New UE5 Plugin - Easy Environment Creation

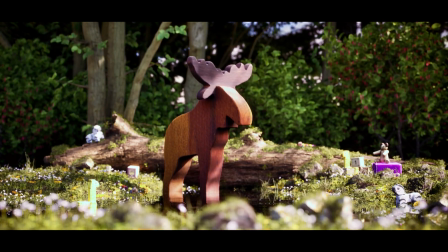Hey everyone, Josh Powers with Polygonflow, and today we're going to create a fun,
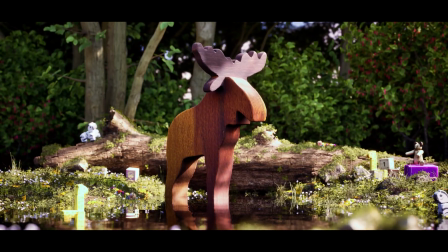lighthearted scene using megascans and Dash, your co-pilot to world building. So let's get started. So here we are with mostly an empty scene.
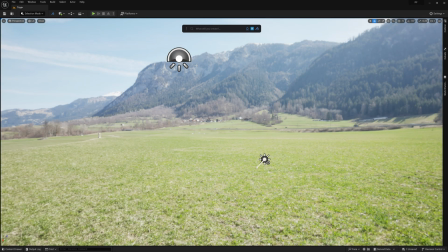All I have is an HDRI skybox and a directional light. For those unfamiliar, you can place an HDRI skybox by going to the content dropdown,
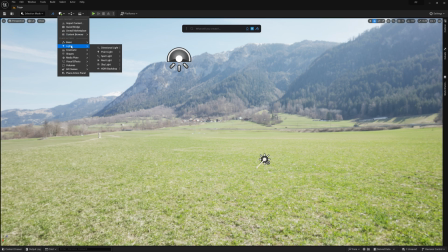lights, and HDRI backdrop.
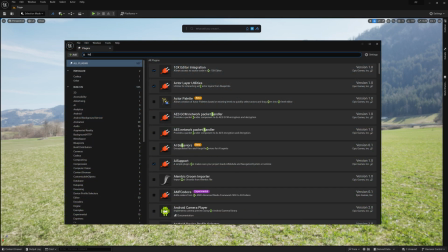If you don't see HDRI backdrop, make sure that you have it enabled in your plugins menu by checking this box right here.
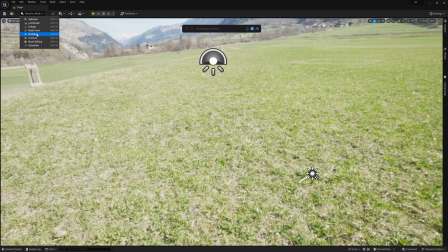All right, to start, I'm going to just quickly make a plane using the Unreal modeling package.
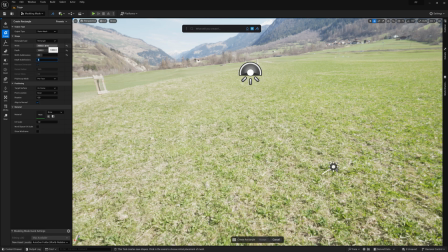After setting the size and amount of subdivisions for the plane,
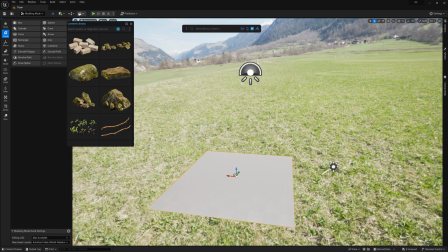I'll go ahead and open the content library in Dash to find a good dirt material to add to it.
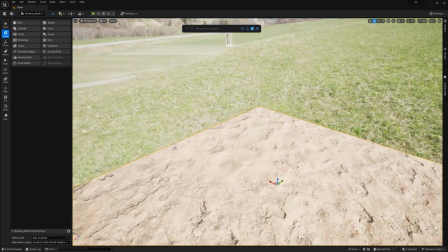For this particular piece, I wanted to have a puddle right in the foreground, so I go to the sculpting tool to start pushing down the vertices in this area.
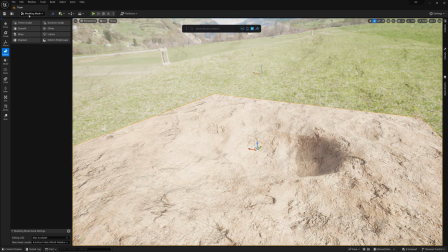Once I'm settled on this,
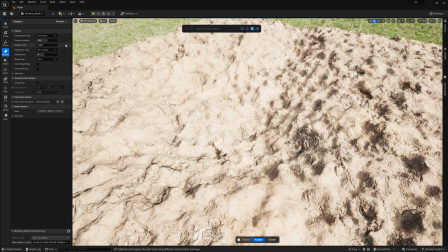I can go to the displacement tool and drag the mask texture map that imported with this material right onto this slot.
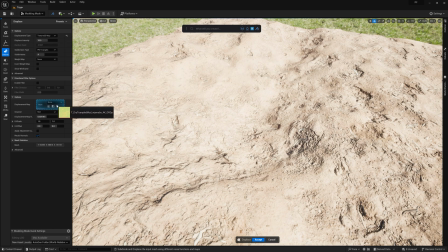In most cases, megascans will import with the depth or displacement map for a given surface in the blue channel of the mask texture.
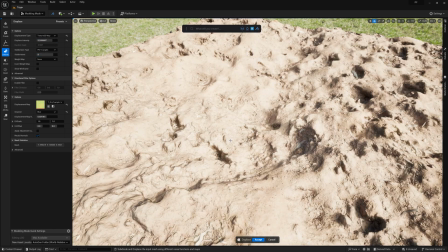So by dragging the texture into the slot and changing the channel to blue,
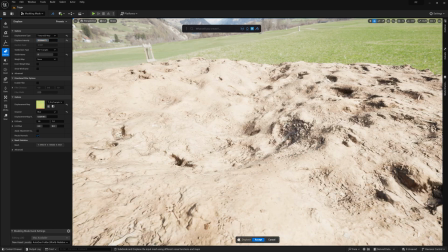I can then displace the plane to give a more undulated, uneven look to it.
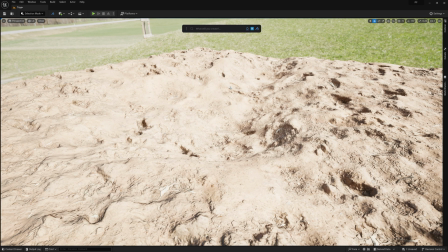Alright, this looks cool, but I do want to make a few adjustments to the material, which I can do by selecting the mesh and clicking this Edit Material button up here on the Dash prompt bar.
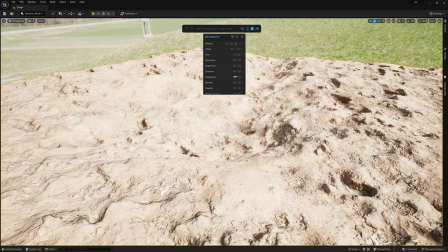The first thing I want to do is pull the roughness way down so that it gives it a much more wet appearance. And I'll sell this further by playing with the brightness, contrast, and saturation sliders.
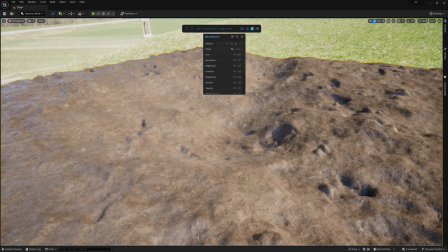After that, I'll just want to add some additional tiling to prevent the texture from looking too low res.
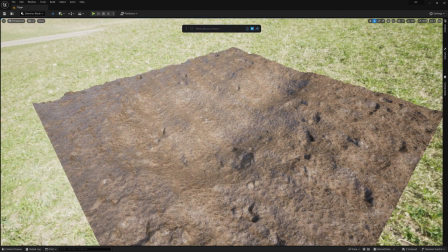Adding a simple water into my scene is super fast using Dash. I can just type plane to add my water plane, and then after scaling and moving it into position, I just need to type water and select the set water material, which will apply the water material to my selected plane.
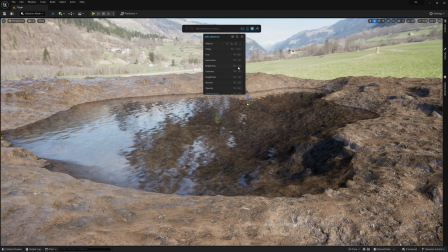Then I can just make a few adjustments to the water material and I'm all set.
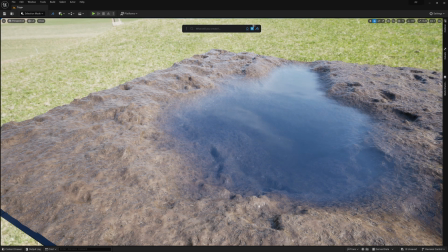With the foundation of my scene ready, it's time to put the scatter tool to work.
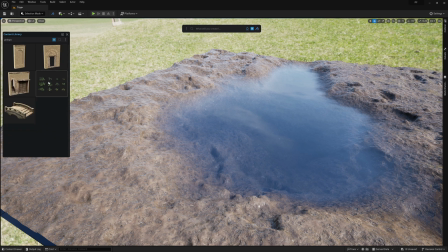As always, I'll grab an asset in the content library and drag it straight onto my scene while holding control.
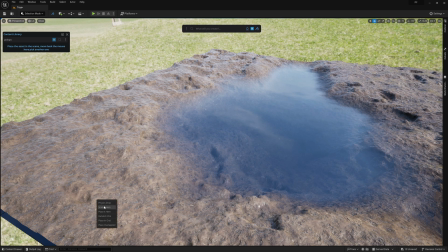And then I'll just select the scatter here option.
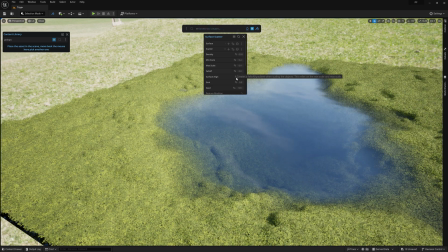As I like to mention, building up my scatters and layers is a great way to quickly get a realistic look with a scene.
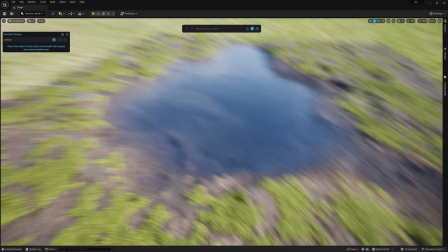In this case, I'm actually using the same asset multiple times to scatter them at different scales.
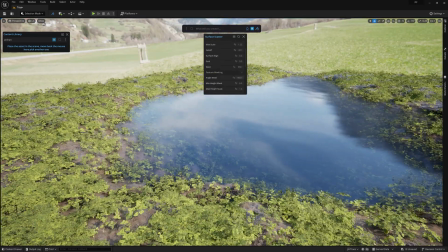This is a great way to attain that lush feel without needing a plethora of different assets to fill things out.
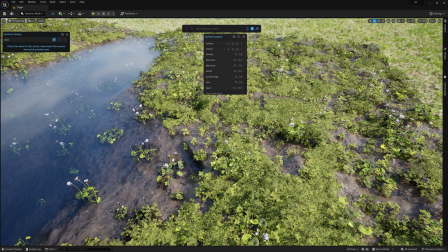That said, we do see a variety of plants in real life, so it's a good idea to break things up by adding some other foliage assets to the scene to add some more visual interest throughout.
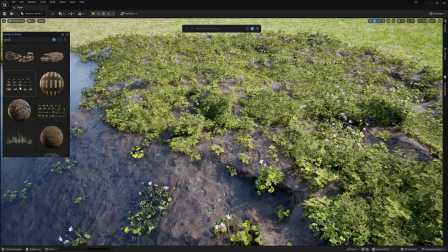Just a few weeds, grass plants, and flowers can really do a lot for the framing of this shot.
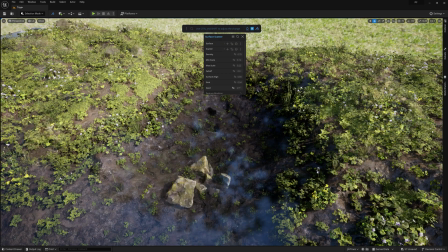Then I can scatter a few extra elements, such as some rocks,
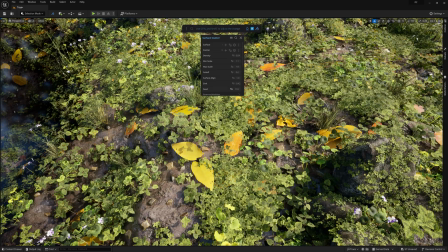pebbles, and some leaves as a finishing touch for the scattering.
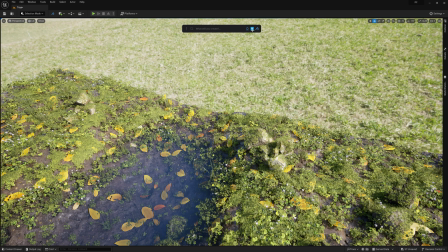For this shot, I really want to have a clear foreground, midground, and background.
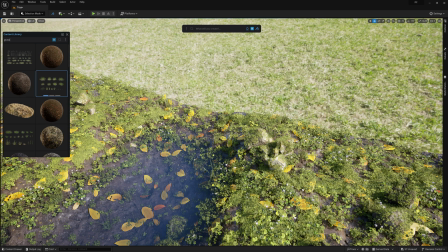So for the far side of the midground,
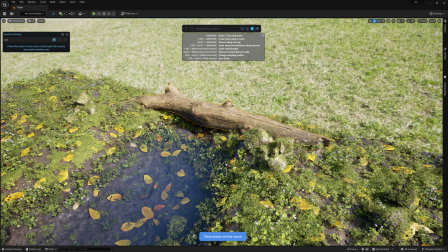I'll add a log asset to my scene by dragging it from the content library and using Dash's placement tool to position, scale, and rotate this asset right where I want it to be in my shot. Using this tool is really great to rapidly position an asset, and it never breaks my flow as an environment artist.
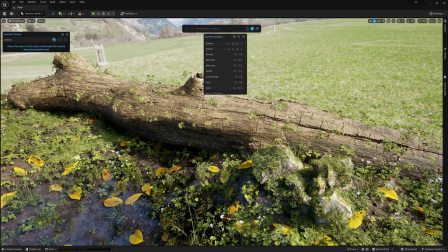Once I'm happy with its positioning, I'll scatter some vegetation onto it, keeping it quite small to replicate some moss growth.
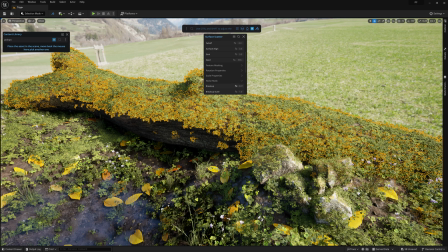Playing with a few of the settings, such as noise breakup and add mask, will give a unique placement of the asset on the log, helping sell the realism even further.
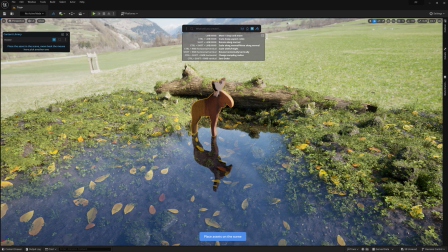Alright, let's add the first toy, which I'll drag from the content library. We're starting with the moose, which will be the focal point of the shot.
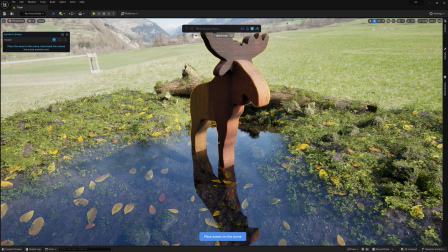Using the placement tool, I'll scale up the moose quite a bit so that it's the largest by far of all the toys in the shot.
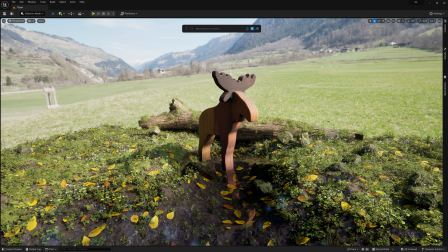And now that we have the moose placed, I'm at a point where I'll add a camera to set up the composition of the shot.
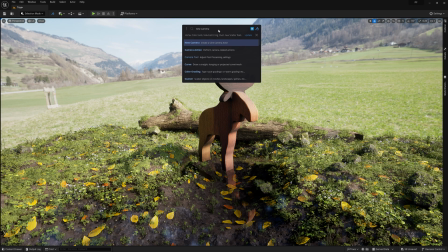To do this, I'll simply type new camera in the Dash prompt bar, and it'll add a new cinematic camera to the scene.
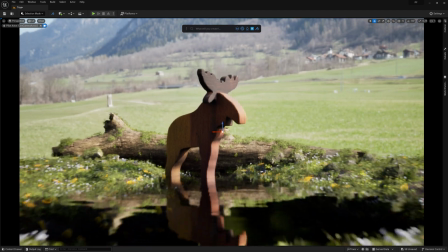Once I have the camera roughly in position,
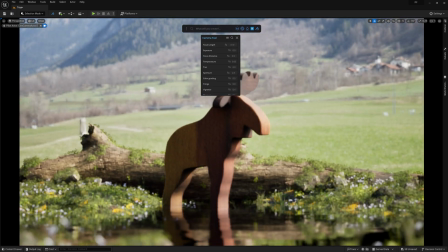I can go up to this aperture icon on the dash prompt bar and open up the camera and post settings menu.
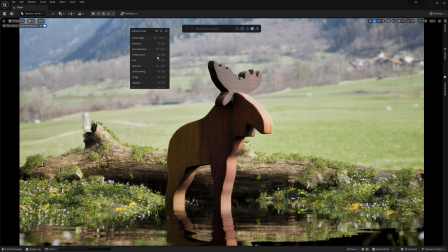This will let me adjust various camera settings such as my focal length, focal distance,
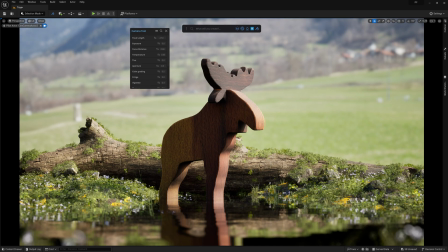aperture, etc. to bring the subject into focus while fading the other areas to be more out of focus.
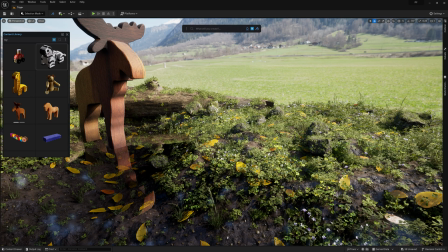Alright, so now I can go ahead and give our moose some friends.
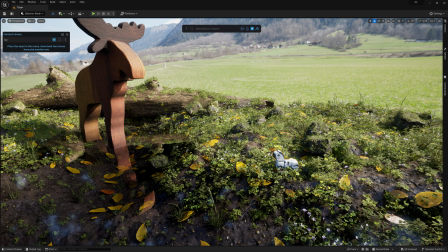I'll add some various other toys that come with megascans to add a bit more life to the shot.
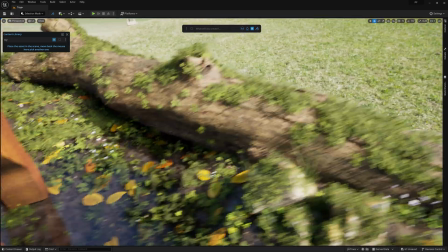However, for these little guys, I want to keep their scale lower compared to the moose in order to clearly define that the moose is the focal point of the shot.
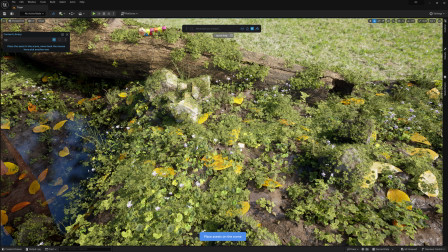So I'll just use the placement tool to quickly add them to the scene.
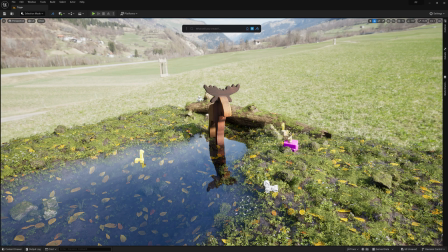Alright, I'm just about finished with both the mid and foreground areas, but we need something for the background other than just the HDRI sky.
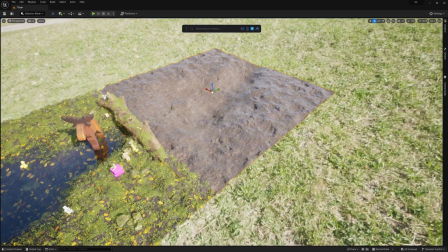To do this, I'm going to simply duplicate my midground geometry, scale it up, and position it somewhere behind the log.
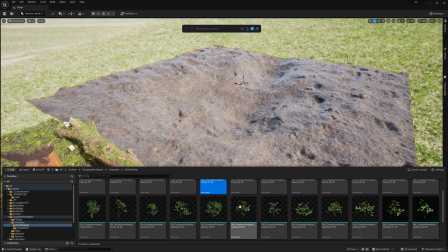From here, I'll just add some of the megascan trees by manually placing them in the scene from the content browser.
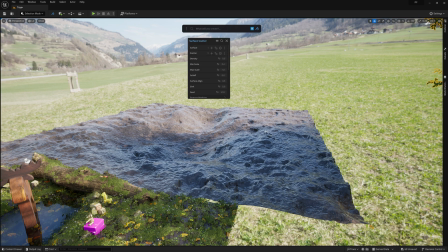And with them selected, I can initialize the scatter tool in the dash prompt bar by typing surface scatter.
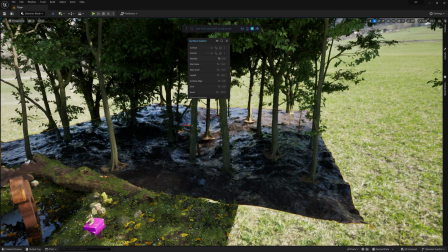From here, it's just a matter of tweaking the settings of my scatter tool, and I'm left with a nice and natural tree background for my shot.
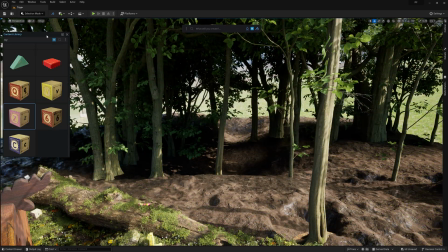Then lastly, for my background area, I want to add some shrubs just behind the log to act as a bit of a separating curtain between the midground and background areas.
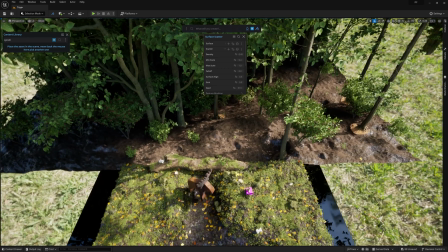To limit the shrubs to just this area, I can draw a curve along the spot using the Draw Curve tool in Dash.
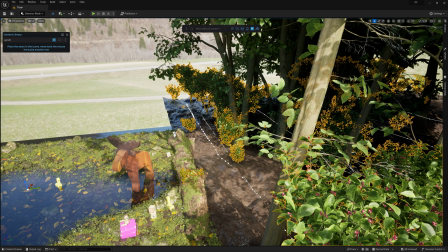Then I can simply select the shrub, then the curve, and use it as a proximity mask by clicking this icon right here.
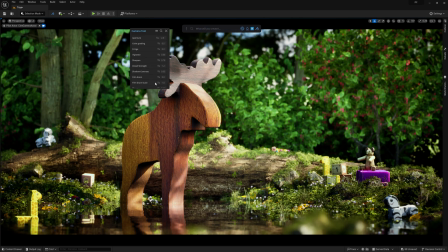Then lastly, I can fine-tune some more of the camera settings along with the post-processing to finish up the shot.
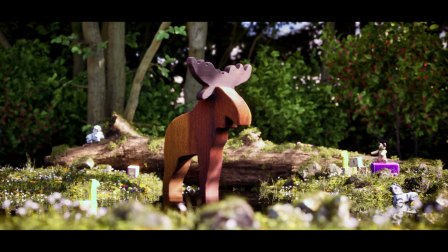And there you have it. There's a bunch of aspects behind this workflow that would simply have taken too much time in a typical Unreal Engine process,
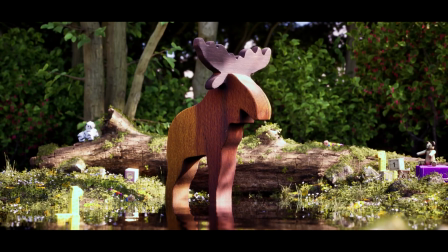and that's exactly why we've built Dash, to remove any redundancies and let you enjoy the creative journey.
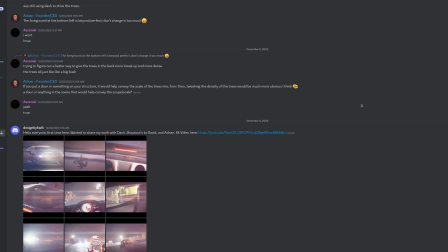Be sure to check our Discord to see how others are using Dash, or get help technical or artistic domains. With that, I'll see you next time.